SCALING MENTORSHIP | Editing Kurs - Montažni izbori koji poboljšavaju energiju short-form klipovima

Kada ste videli sad story strukturu, prelazimo na gde u stvari da se montira. Opet, cilj nam je da neko ko je jako dosadan učinimo zanimljivim koristeći se bibliotekom njegovog sadržaja across internets. Znači, to je ono što isto često viđam ljude da ne rade. Jednostavno, vi krenete da pičujete nekog, niste pogledali njihov materijal preko, na internetu. Mi smo morali ovde to da uradimo na jedan vrlo specifičan način, baš zato što je gost tako tih i dosadan. Morali smo da u stvari njegovu biblioteku videa po internetu pretvorimo u nešto što će da doprinese dosadi naših videa.
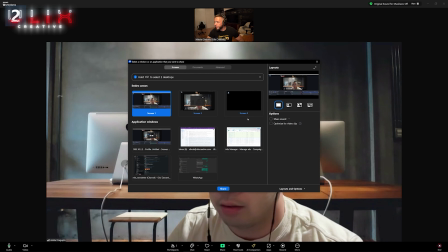42s
I'm gonna walk us through the videos that you have created. So let me do that right now.
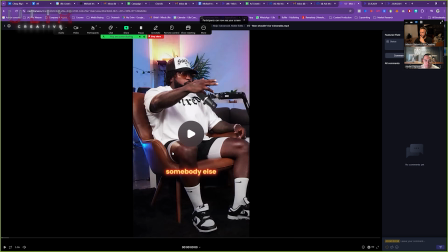49s
Share sound. All right. Let's go with micro shade.
People typically are weak and they are a slave to their feelings and their emotions.
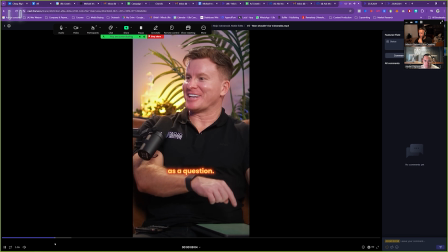56s Men shouldn't be vulnerable. I actually have that as a question. Yeah. And men shouldn't cry.
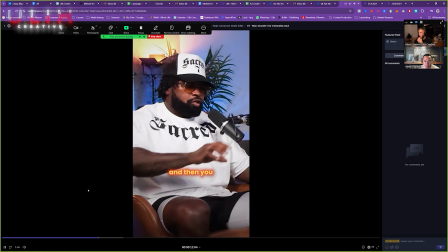61s You record yourself crying and then you upload it to social media. But then it goes viral.
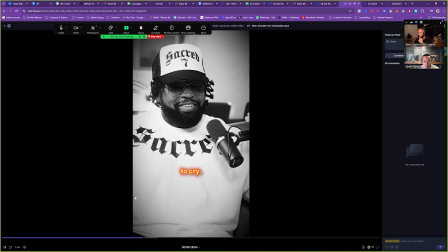66s A man should be able to cry. Knock it off. You know why people support that?
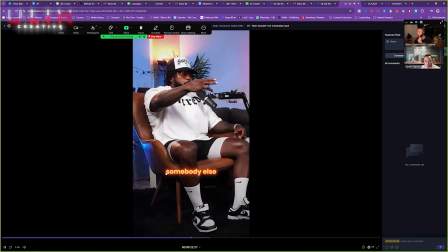71s Because people typically are weak and they want somebody else to justify their bad behavior or their weak behavior.
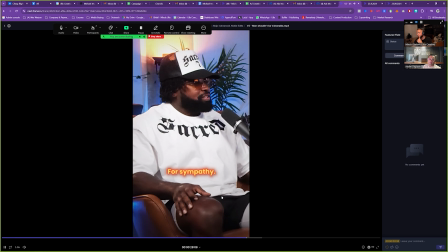77s It's not okay. He's manipulating y'all. Right, for sympathy. Cry behind closed doors, if that's what you gotta do, right?
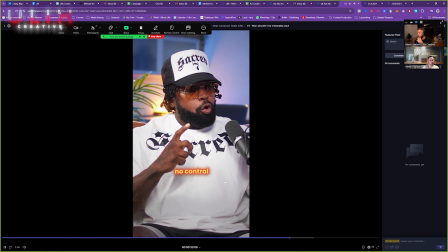84s You are showing that you have no control over your feelings.
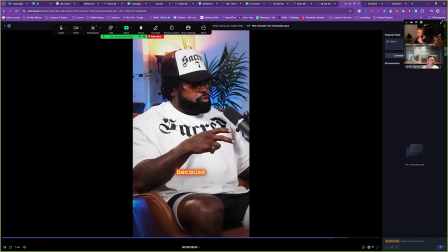87s You're not qualified to make decisions because a person that makes emotional decisions, they're making wrong decisions.
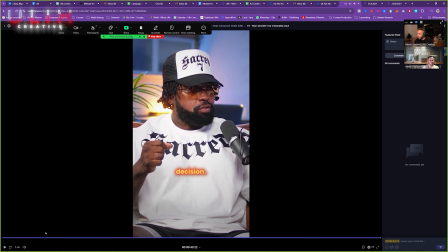93s It's never a good thing to make an emotional decision.
So right here, it doesn't have to be 43 seconds long.
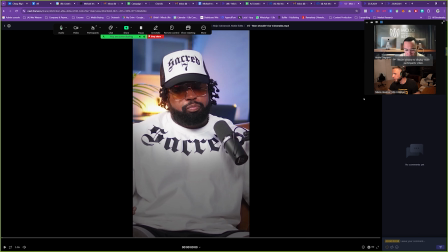99s
That's the first feedback that I have for a video like this.
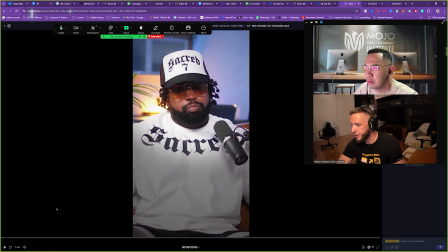104s
The second thing, the hook is not strong enough. So 1 second.
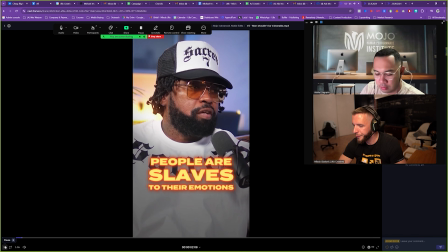110s People typically are weak and they are a slave to their feelings and their emotions. Men shouldn't be vulnerable.
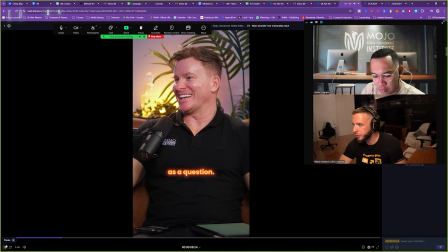117s I actually have that as a question. Yeah. And men shouldn't cry.
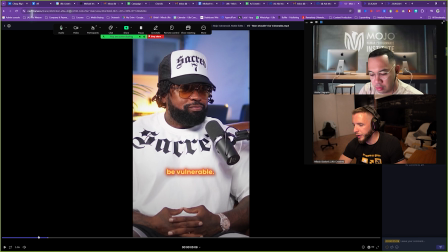121s
So I would begin the video, men shouldn't be vulnerable and men shouldn't cry.
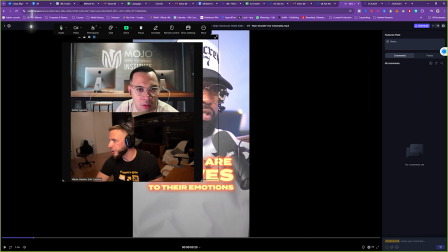128s
And then I would, okay, 1 second.
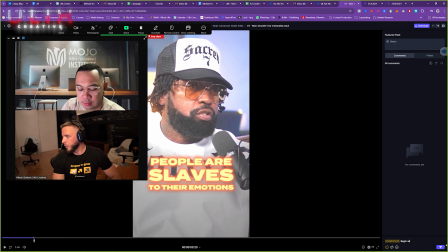134s
Begin with men shouldn't be vulnerable and men shouldn't cry. Right. Then Michael, then
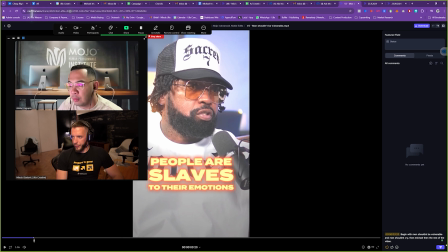157s
the rest of the video. Okay. So men should be vulnerable would be the hook, right? Yeah. Men shouldn't be vulnerable and men shouldn't cry is the hook. And then Michael says, well, I have that as a question.
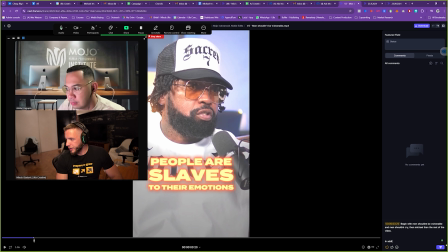173s
And in addition to this, look into sounds for the hook that can grab attention. Okay. So that could be
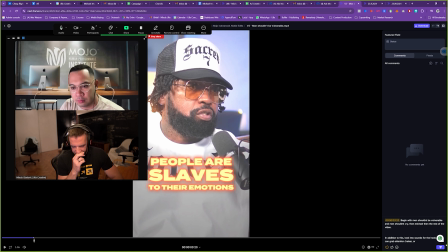195s
razor, or there is this new sound that I've seen somewhere that is like some sort of a clang or something.
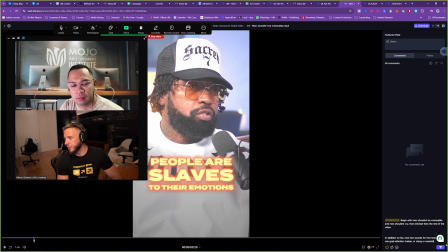207s
Either a clang or something that is kind of like going to grab a little bit of attention. Don't overdo it, the sound. Okay. Don't overdo the sound.
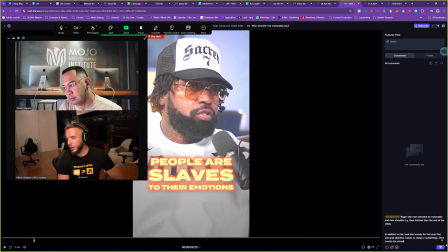222s
Just make sure it grabs it. Just make sure it grabs attention. So that's the first thing.
Men shouldn't be vulnerable. I actually have that as a question. Yeah. And men shouldn't cry.
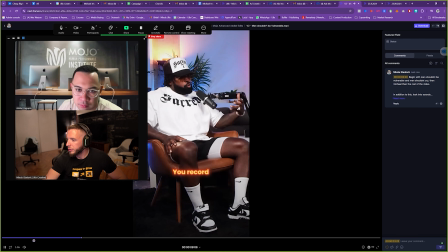233s You record yourself.
Delete the whole record yourself part. Okay. It's confusing.